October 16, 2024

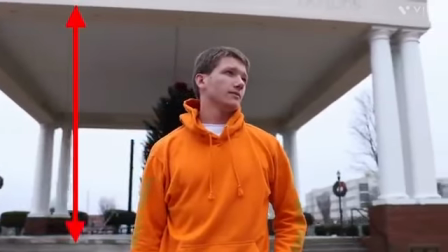[4:10]
It can also be balanced vertically or diagonally, whether it's a building, a statue, even a flower,
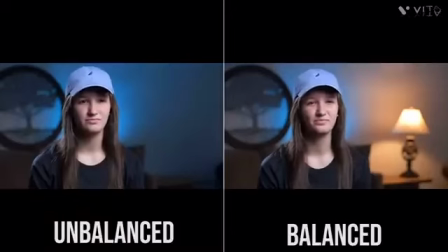[4:16]
something in the frame to balance the image, or your shot will start to look really heavy to one side. You can obviously apply this to interviews and talking head videos,
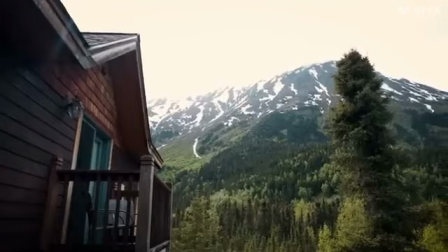[4:26]
but you can also apply this to weddings, real estate, and all other types of videos.
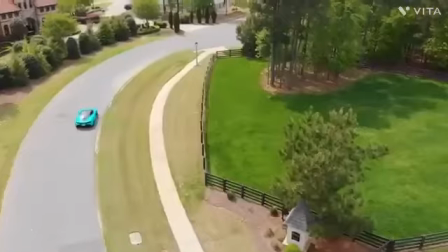[4:31]
It really doesn't matter, just make sure that you have balance in your frame.
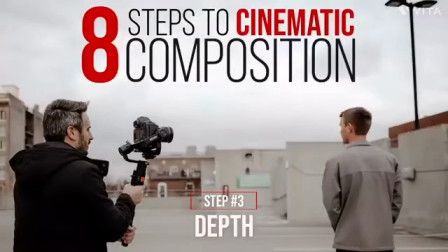[4:35]
Number 3 is depth. You can create depth in many different ways, but one way is to shoot with a lower aperture.
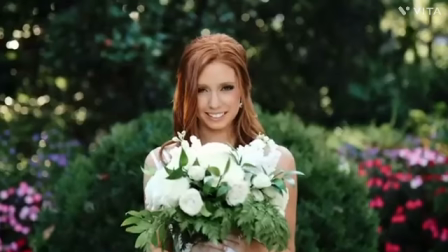[4:43]
Not only will it make your image have more depth by blurring out the background,
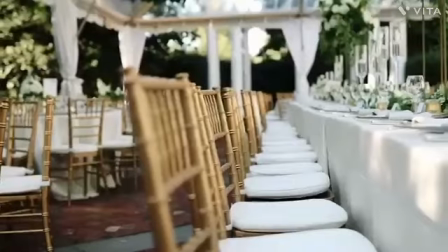[4:47]
but it will also make it more cinematic and can also remove any distractions from your audience.
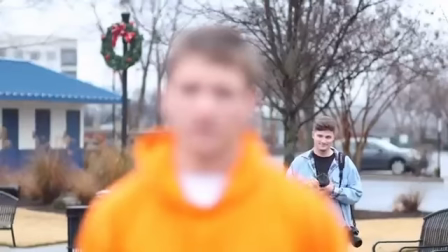[4:53]
This shot looks great, but you had no idea that there was something distracting in the background because we removed the distraction by shooting in a lower aperture.
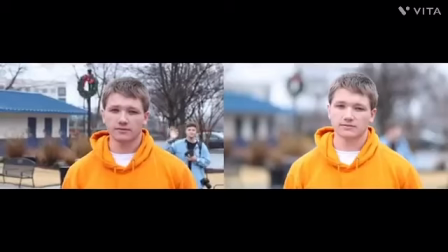[5:02]
By blurring out the background, we create depth and separate our subject from the background.
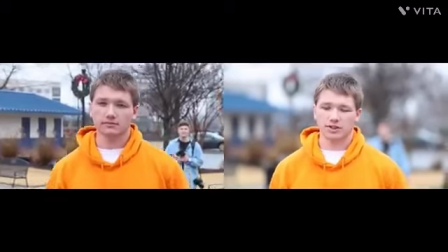[5:08]
Another simple way to create depth is to simply pull your subject away from the background.
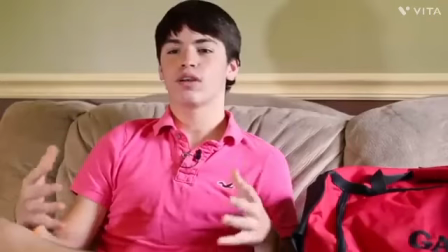[5:13]
It might seem simple, but I've seen many filmmakers film interviews up against a wall,
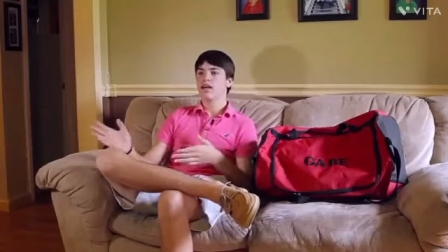[5:18]
giving your image absolutely no depth, and it doesn't look cinematic.
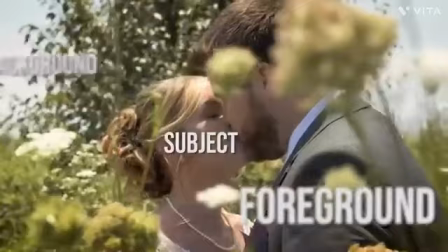[5:22]
If I have to film an interview in a small room, I will inconvenience myself in order to have depth in my image. I'll push myself and the cameras as far in a corner as possible to bring my subject as far away from the background as possible.
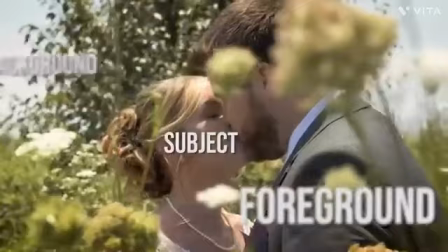[5:36]
You can also add something interesting in the foreground to create depth, and by placing something in the foreground, we're able to not only show movement much easier, but it creates depth in our image and allows us to kind of shoot through it. It doesn't have to be anything large like a person or an object.
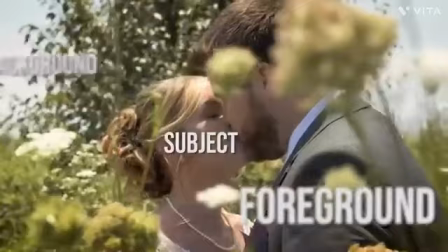[5:53]
It could be something small like leaves or plants or coming around from behind something as more of a reveal. We have our subject, the foreground, and the background creating depth.
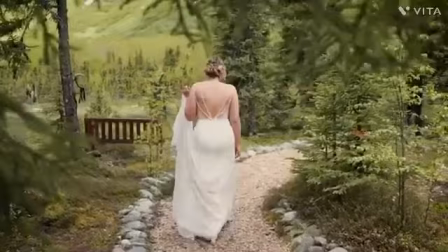[6:04]
Number 4 is leading lines. These are simply natural lines in your composition that lead your audience to your subject. They can be found in everyday objects like hallways, landscapes, bridges, and they simply draw in your audience's attention to your subject. Now, they use leading lines in Hollywood all the time to bring attention to something.
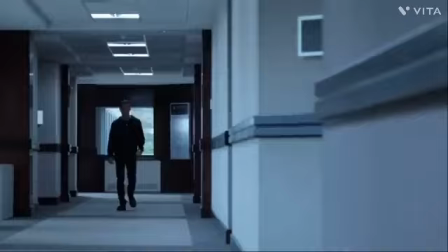[6:26]
In USA's Mr. Robot, in this building, our subject always knows where he needs to go, and we as an audience know where he needs to go by the leading lines throughout the scene. But when our main character gets lost, what happens to those leading lines?
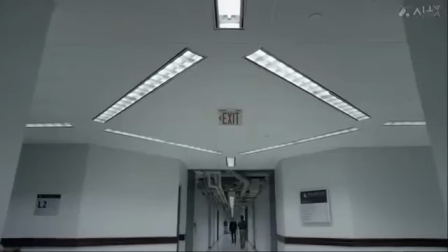[6:41]
They are gone. The character doesn't know where to go,
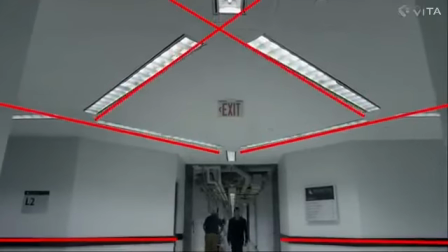[6:44]
and we as an audience don't know where he needs to go because there are no leading lines leading our eyes to the subject or the direction he should go.
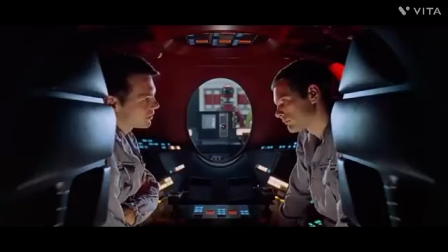[6:53]
Something as simple as lines in the frame can lead our eyes towards a subject or away from the subject. So look for leading lines in your image to draw the attention of the audience. Some are very obvious like staircases or a handrail, but some can be even more subtle, like the top of a picnic table.
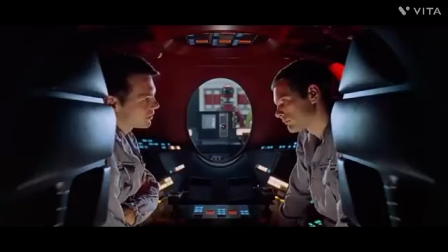[7:12]
The tablecloth works great, but removing the tablecloth so we have those lines on the top pointing towards our subject really make a difference. Number 5 is symmetry. As humans, we love order and we love to see something symmetrical.
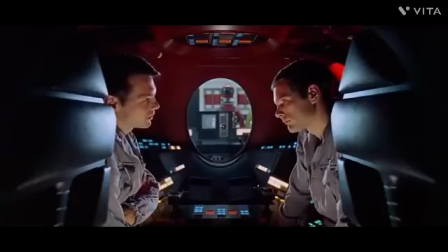[7:27]
It looks appealing to us and very cinematic. Now, symmetry is everywhere.
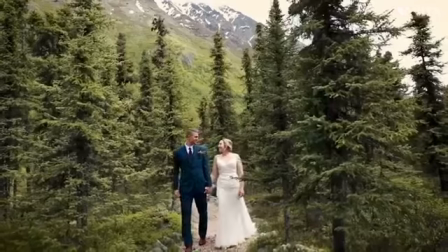[7:33]
Windows, stairs, escalators, it is everywhere. Symmetry also doesn't take much effort to get.
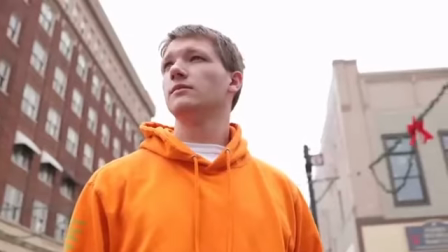[7:40]
Looking at a person one way might look fine,
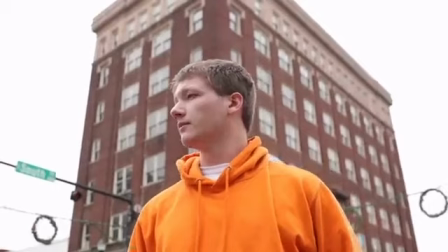[7:43]
but you might be able to just move the camera slightly to frame the shot in a way that's more symmetrical.
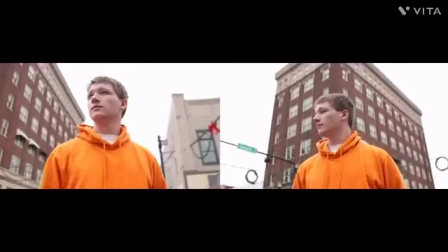[7:49]
This shot not only looks very symmetrical because of the building, but even has leading lines straight to our subject. All of this was done by barely moving the camera. So look around and find symmetry. Frame your shot and compose it properly to get the most natural and most cinematic project you've ever made.
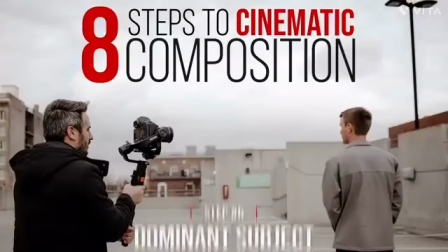[8:09]
Number 6 is a dominant subject. If I critique a student's video, one of the main problems I see most often is that there is no dominant subject.